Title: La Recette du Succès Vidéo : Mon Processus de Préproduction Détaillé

Je veux réussir une production vidéo comme en photographie que je me prépare un mood board.
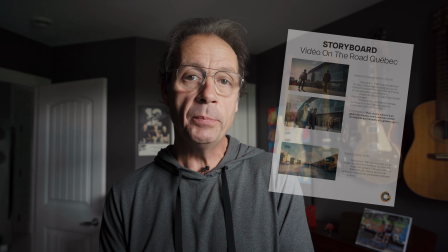En vidéo, je prépare un storyboard. Mais mon storyboard débute avec des questions clients. Une fois qu'on s'est bien aligné sur ce qu'on veut, je produis un script.
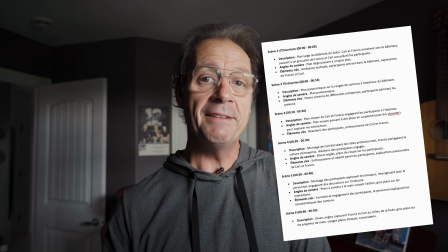Et du script, je m'en vais vers le storyboard.
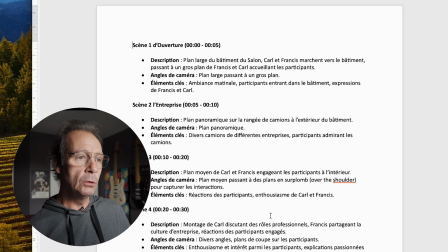Voici mon script pour une vidéo que je suis contracté à faire. C'est un salon, salon de l'emploi. et cet entrepreneur-là qui produit des salons
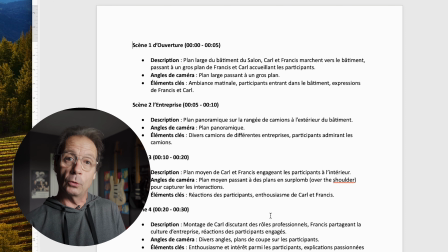m'a demandé de faire une vidéo pour qu'il puisse vendre ses services et vendre son salon pour attirer des commanditaires et autres. Ceci est mon script. Après m'avoir entendu avec le client, je développe toutes les scènes que je dois filmer et je suis très, très,
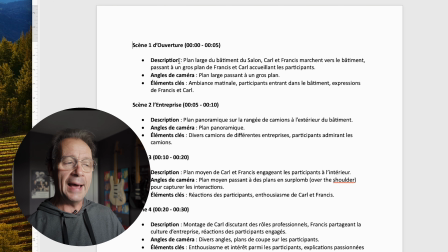très, très spécifique pour m'assurer que lorsque je suis sur place et que je filme et je capture certains éléments. Je m'assure de tout avoir lorsque je reviens à l'édition. La première scène, on va juste parler de la première scène. Comme vous pouvez voir, ici, c'est mon script au complet. Toutes les scènes sont indiquées jusqu'à la scène de clôture.
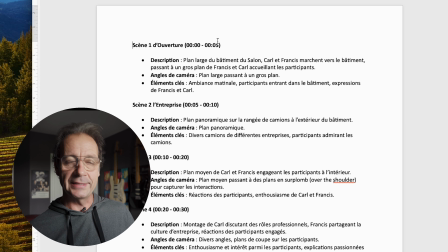Ici, ma première scène, elle va durer de 0 à 5 secondes. C'est un plan du salon. Je veux filmer les deux propriétaires de l'entreprise qui marchent vers le salon, l'entrée du salon.
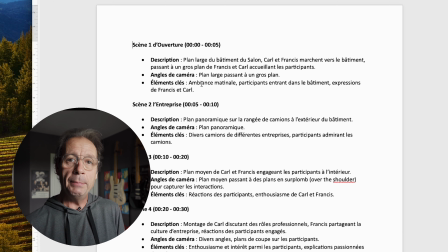J'ai même l'angle de caméra. C'est un plan large. Je veux établir la scène où on est et aussi des éléments clés. L'ambiance matinale. Je vais filmer tôt le matin car ma scène de clôture, c'est une scène de soir pour montrer le temps qui passe.
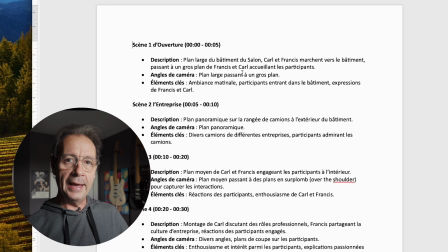Le plan large a un gros plan sur eux qui marchent vers la bâtisse. L'ambiance dans les éléments clés, l'ambiance matinale, les participants qui entrent dans le bâtiment Et l'expression sur le visage de Carl et de Francis,
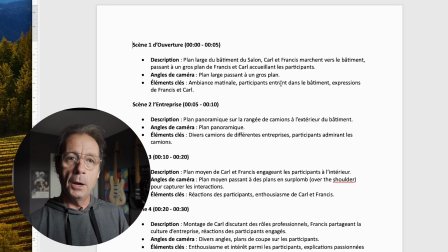les deux propriétaires, voici comment je fais pour établir exactement ce qui doit être filmé.
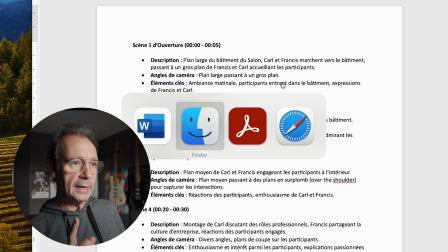Par la suite, je vais sauter dans mon storyboard. Je produis un storyboard.
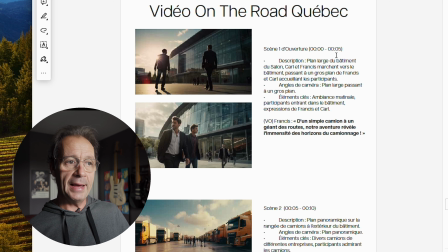Je répète ici l'information qu'il y a dans mon script. images. Je veux planifier exactement comment je vais filmer l'angle et tout. Les outils que j'utilise, j'utilise Mid Journey, j'utilise aussi Shot Deck.
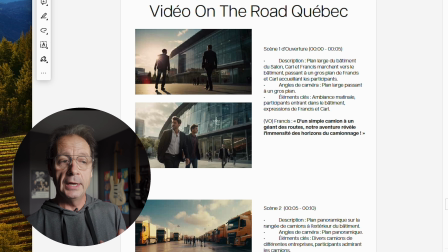C'est un site web qui contient des vidéos, des still images, des images de différents films de production commerciale, ces choses là, pour que je puisse aller puiser mon inspiration et que j'utilise pour faire mon storyboard. Dans ce cas-ci,
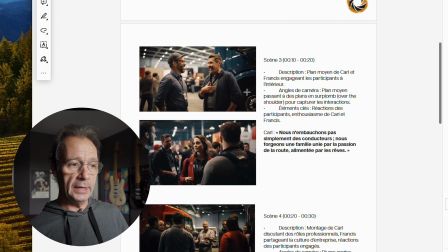j'utilise des images que j'ai créées dans Mid Journey et j'établis exactement ce qui a besoin d'être filmé jusqu'à la dernière scène.
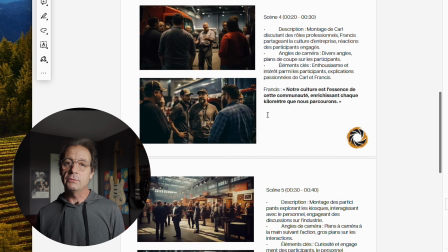J'envoie ça au client et lorsque j'envoie le storyboard au client, on a une conversation,
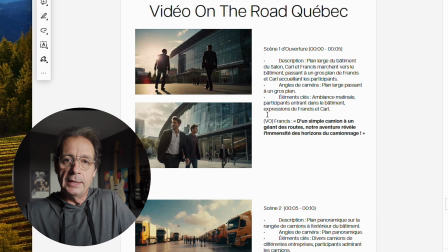on fait quelques petits ajustements, j'ai leur approbation, il ne reste plus qu'arriver à la date prévue du film. lorsque je produis par la suite la version finale de la vidéo on n'a plus de surprise, on a déjà tout discuté des scènes, qu'est-ce que les scènes vont avoir l'air la vidéo va être alignée sur mon script et sur mon storyboard est-ce que vous aimez ça, le type de vidéo comme je viens de faire laissez-moi un commentaire je vais vous en faire d'autres ou lorsque je ferai mon prochain storyboard, je vous montrerai comment aussi que j'ai fait Sous-titrage FR ?